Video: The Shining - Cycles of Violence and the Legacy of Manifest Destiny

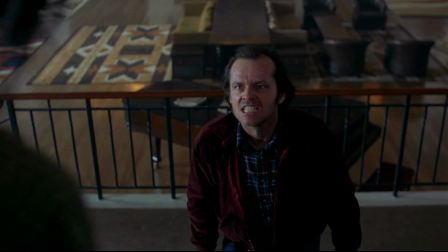745s
This is compared to Jack, who is framed relatively in control of the halls, primarily walking towards the camera.
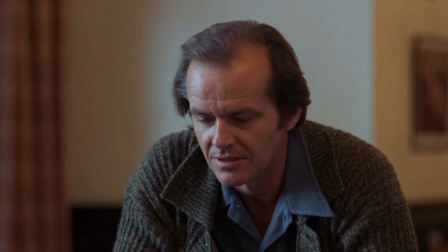752s
He looks over the maze, his expression signifying control over his wife and son within it. Danny and Wendy appear to be entrapped within the grandiosity of the maze, as well as the hotel itself.
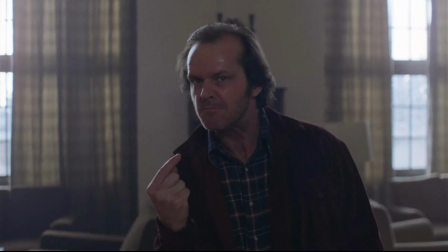765s
However, as the film progresses, Jack's psychosis grows more definite.
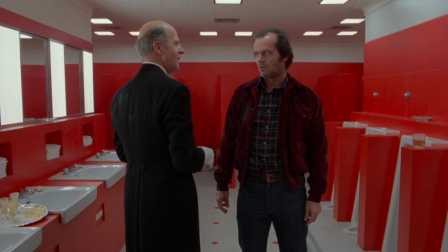770s
Specifically, it is his interaction with Grady that presents the viewer with Jack's ultimate motivation.
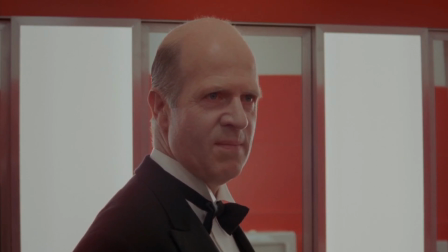776s Your son has a very great talent. I don't think you are aware how great it is, but he is attempting to use that very talent against your will.
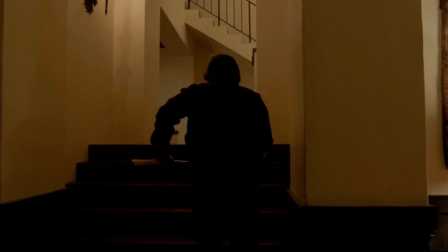793s
And it is only after his discussion with Grady in the bathroom that Jack decides to, quote, correct his family through violent means.
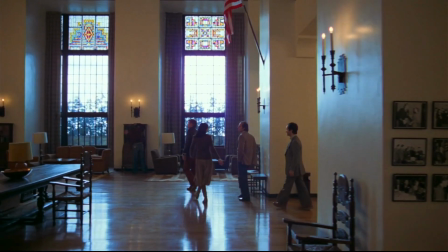801s
Given our understanding of the hotel's ideological underpaintings, Jack's will then is to preserve not just the overlook itself,
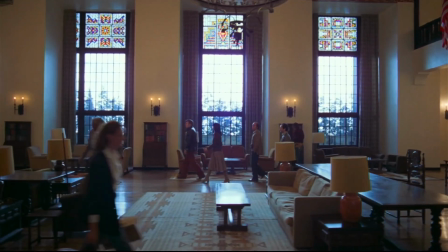809s
but the foundations of colonial expansionism slash white supremacy that are seeped within its history.
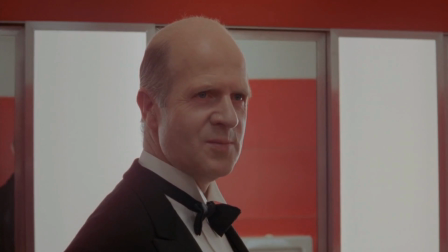815s
Here it is also important to note Grady's British likeness. As defined earlier, Manifest Destiny is shaped by the doctrine of discovery implemented by Europeans, especially the British, which reinforced British expansion into North America.
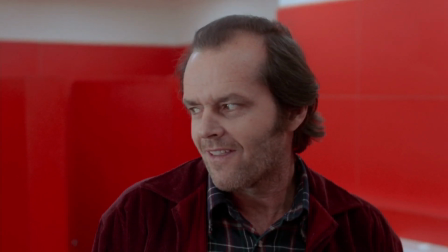831s
Like the Americans that adopted the violent Anglo-centric worldview from their British forefathers,
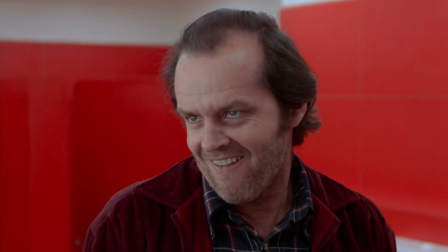836s
Jack adopts the violent means of correction from his older British counterpart.
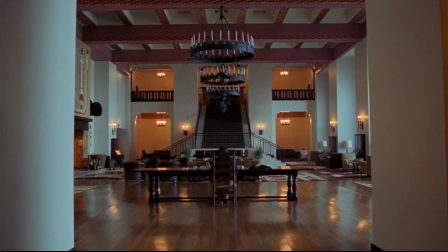841s
This raises questions regarding Jack's will more broadly, and how this plays into his relationship with Danny.
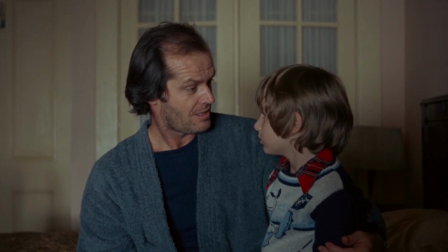847s
In the only scene in which Danny and Jack share alone, Jack tells his son,
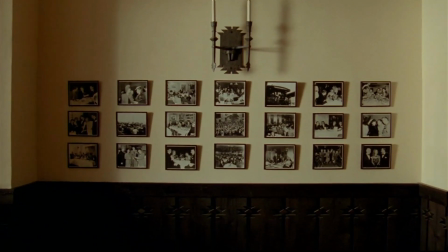866s
If the hotel is meant to represent a product of colonial expansionism,
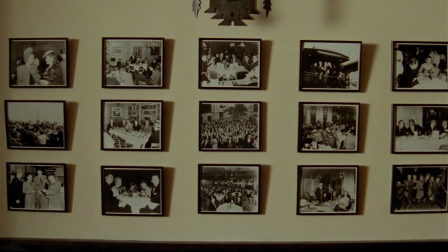871s
and in itself is a microcosm of multi-general white supremacist rule on which the doctrine of expansionism lies,
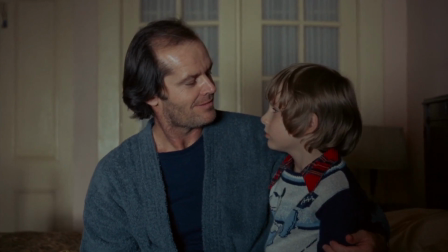878s
then Jack's confession to Danny can potentially be understood as his desire to prepare his son to take the mantle of white supremacy,
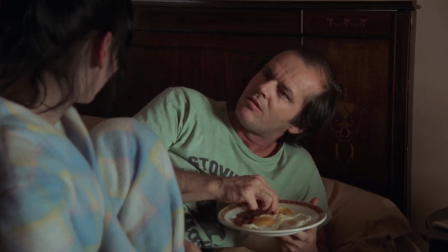886s
to essentially be the overlook's next caretaker. This can be further emphasized when read through the context of the Vietnam-era generational gap,
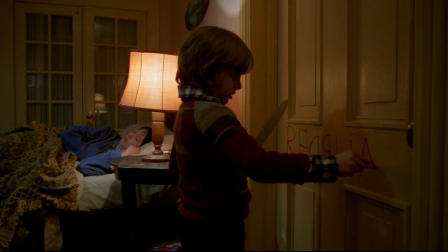895s
highlighting Jack's desire to prime Danny for the cycle of violence on which Manifest Destiny is maintained.
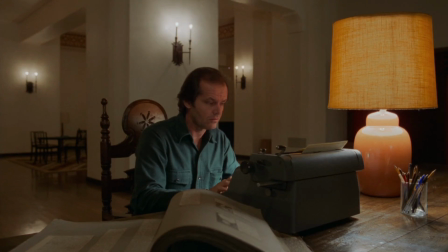902s
This is only reinforced as Jack's writing project is presented as a facade.
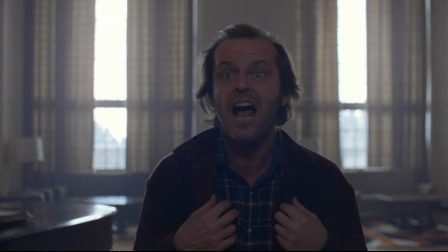907s
He refers to his work less as a tangible object, but instead as an ideological project confined within his placement as the hotel's caretaker.
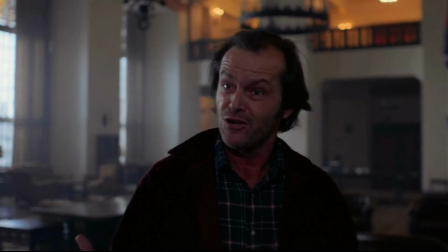916s Has it ever occurred to you what would happen to my future if I were to fail to live up to my responsibilities?
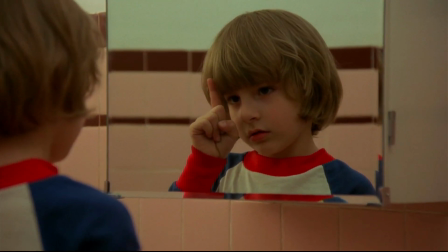923s
Danny's opposition to Jack's will, according to Grady, is rooted within Danny's supernatural, clairvoyant ability to shine.
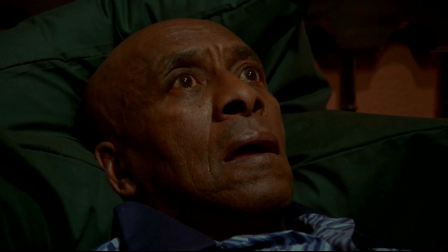930s
The ability to shine is defined as the ability to communicate with the past and future simultaneously.
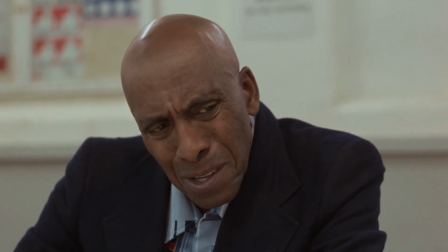937s You know, Doc, when something happens, it can leave a trace of itself behind.
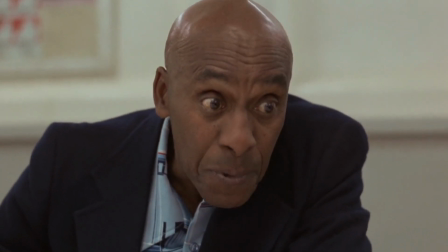943s Not things that anyone can notice, but things that people who shine can see.
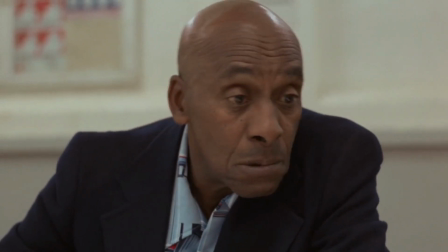951s Just like they can see things that haven't happened yet, sometimes they can see things that happened a long time ago."
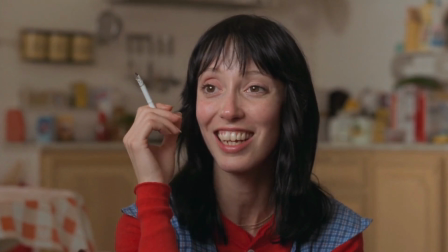959s
Wendy notes that Danny began to shine as a little boy after his exposure to violence from Jack.
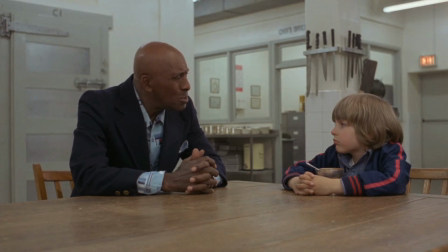964s
It is important to note that the only other character that is able to shine, Dick Halloran, is a black man.
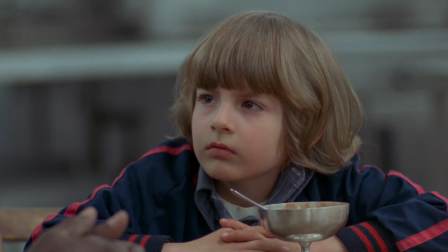971s
While the cause of his clairvoyance isn't expressed, it can be assumed that, like Danny,
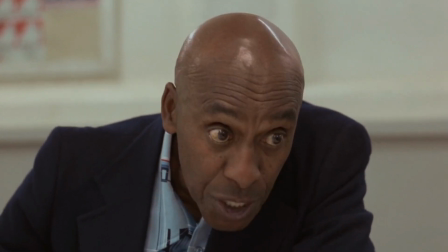976s
he gained his ability through violence, likely racially motivated violence.